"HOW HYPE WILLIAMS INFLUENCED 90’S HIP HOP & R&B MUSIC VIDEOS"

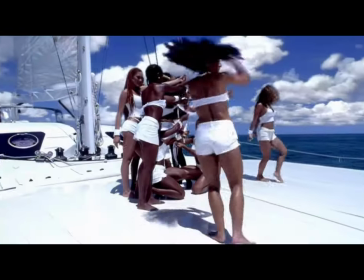Aerial shots helped create a feeling of motion, making scenes more dynamic and less static.
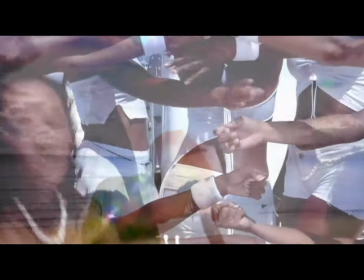This type of shot allowed Williams to show off large-scale set designs or choreography that would be harder to capture with just close-up or mid-range shots.
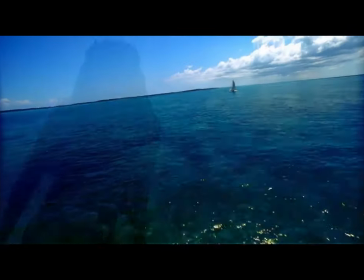It gave a sense of grandeur, making the scenes feel larger than life.
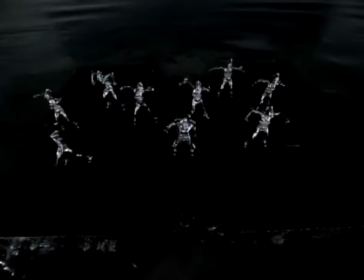For example, in Missy Elliott's video for She's a Bitch, the aerial shots showcase the futuristic, expansive set and the bold choreography.
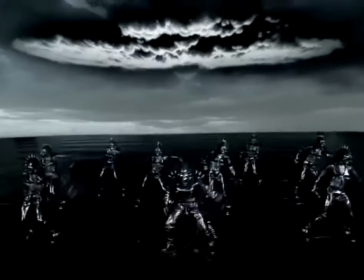The overhead angles highlight the striking black water set design giving the video an epic feel enhancing the visual drama
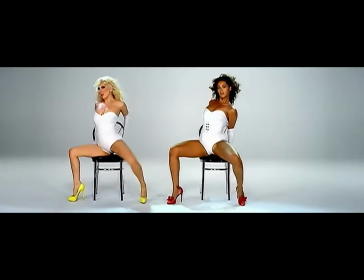williams often used bold and vivid colors and his lighting techniques range from stark contrasts to soft ethereal
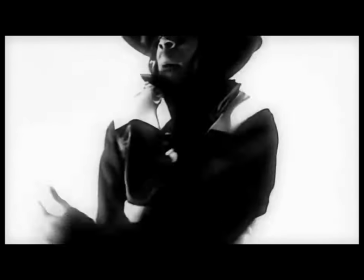glows this helped set the tone for the videos giving each one a unique emotional backdrop this
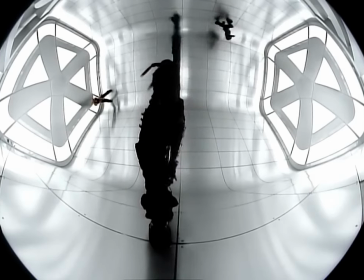intense color saturation became a visual signature of his instantly grabbing viewers' attention.
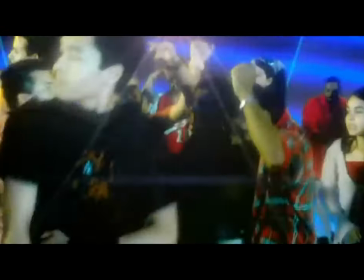The use of bright contrasting colours added to the energy and excitement of the videos, amplifying the mood and making them more engaging.
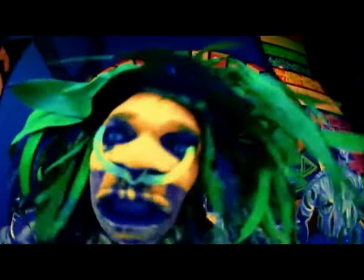Lighting is often used to enhance the emotional tone and atmosphere of a scene.
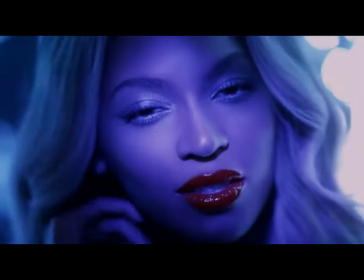Whether it was moody, soft lighting to create an intimate feel, or high contrast lighting for a bolder, edgier look,
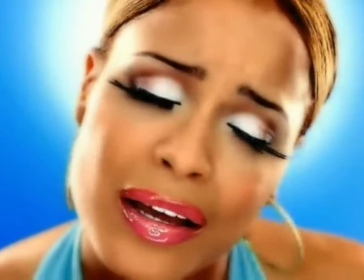his use of light helped set the tone and amplified the emotions of the music.
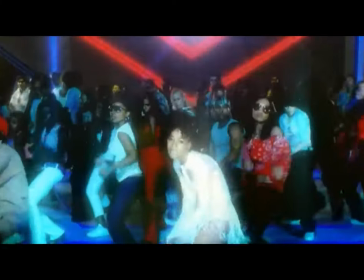An example can be seen in Left Eye's music video for The Block Party, perfectly aligning with her energetic persona.
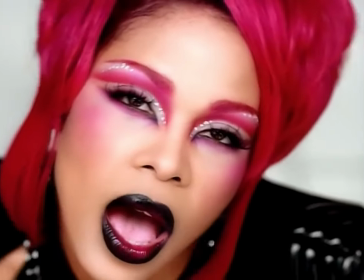Many of William's videos, especially in the late 90s, had a futuristic and surreal quality.
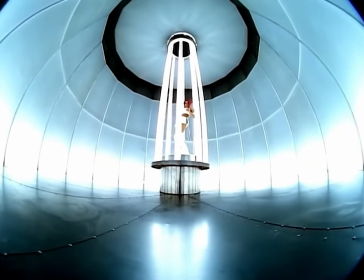His use of lighting, particularly in neon, metallic and soft glows, gave the visuals a sci-fi, ahead of its time feeling.
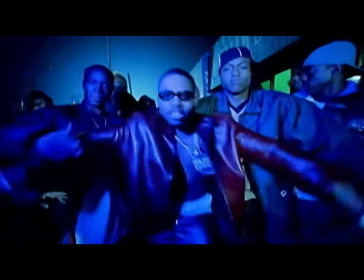The futuristic colour schemes and unconventional lighting added to the Y2K aesthetic and helped push the boundaries of music video production.
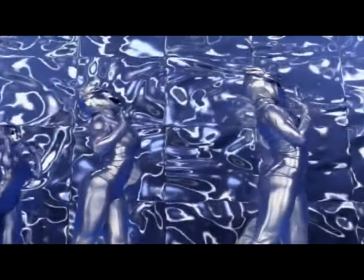This can be viewed in videos such as What's It Gonna Be by Busta Rhymes and Janet Jackson.
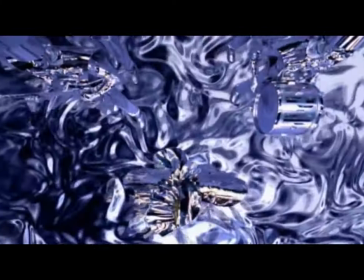The visuals employed surreal lighting with deep purples, blues and silver, helping to create an almost dreamlike theatrical atmosphere.
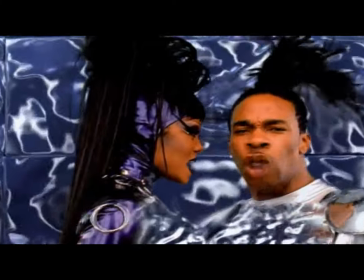His mastery of lighting and colour helped give his videos a cinematic quality, making them feel more like short films than typical music videos.
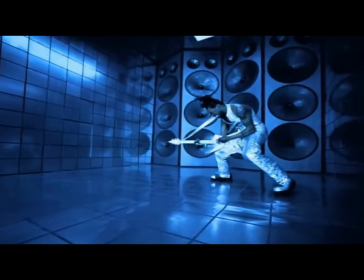This cinematic approach drew viewers in and elevated the artistry of the videos, making them feel grander and more immersive.
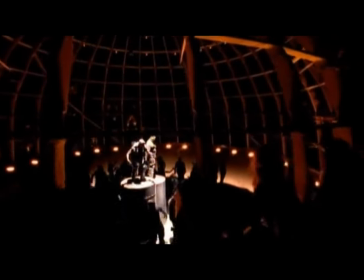In Tupac's California Love video, he uses golden hues and warm lighting to capture the dusty,
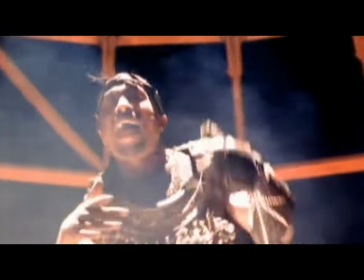desert-like atmosphere, giving the video a cinematic, post-apocalyptic feel.
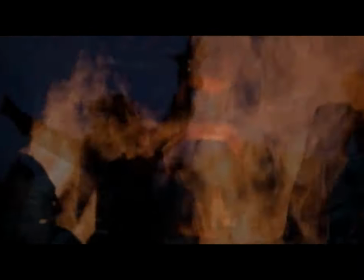His distinct use of colour and lighting helped build the visual identity of hip-hop and R&B in the 90s and 2000s.
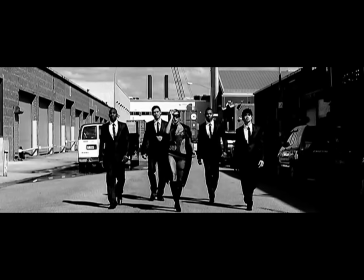These bold artistic choices not only made individual videos stand out, but also set a new standard for what music videos could look like.
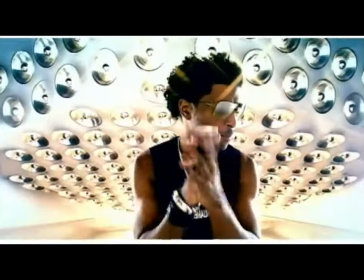The vibrant, futuristic look of his videos became a cultural touchstone for the era.
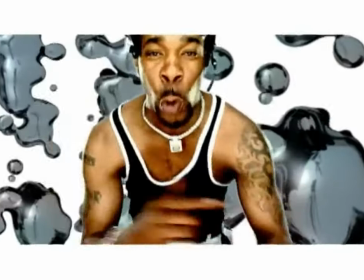It helped define the aesthetics of the Y2K movement, influencing fashion, advertising and other media.
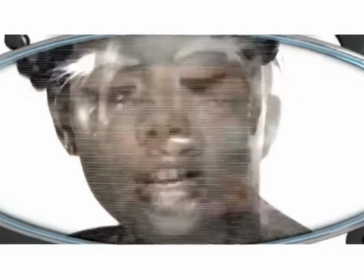Movement was also known for its sense of surrealism and blending of reality with digital fantasy.
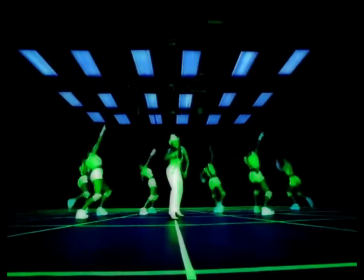Y2K culture also had a fascination with cyberpunk aesthetics and post-apocalyptic scenarios influenced by films like The Matrix and Blade Runner.
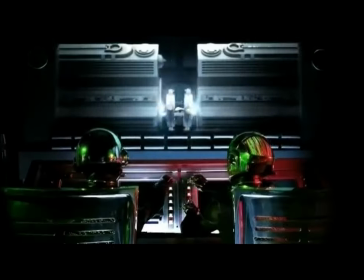Williams brought this into his videos through dark, metallic and industrial settings, creating a sense of dystopian futurism.
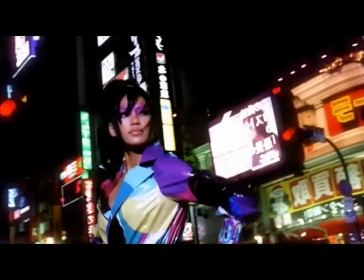His use of gritty urban landscapes mixed with high-tech elements in videos like
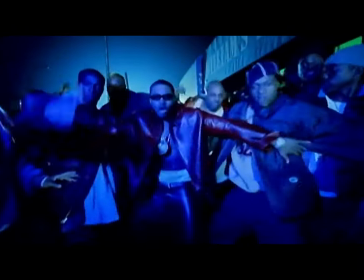Nas Hate Me Now or Booster Rhymes Fire It Up reflected these themes, showing a future that was both shiny and dangerous.
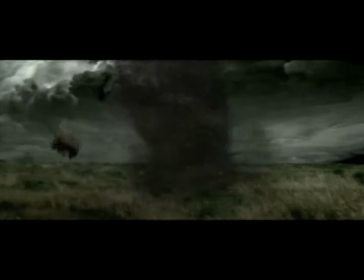While the Y2K era has long passed,
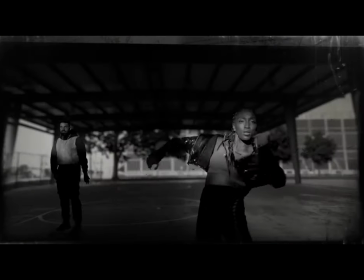the aesthetics that Williams embraced during this period had a profound impact on music videos and pop culture,
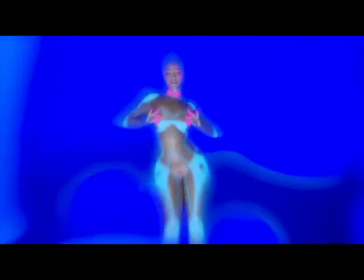influencing not just the 2000s, but continuing to shape how we envision futuristic and digital themes in visual media today.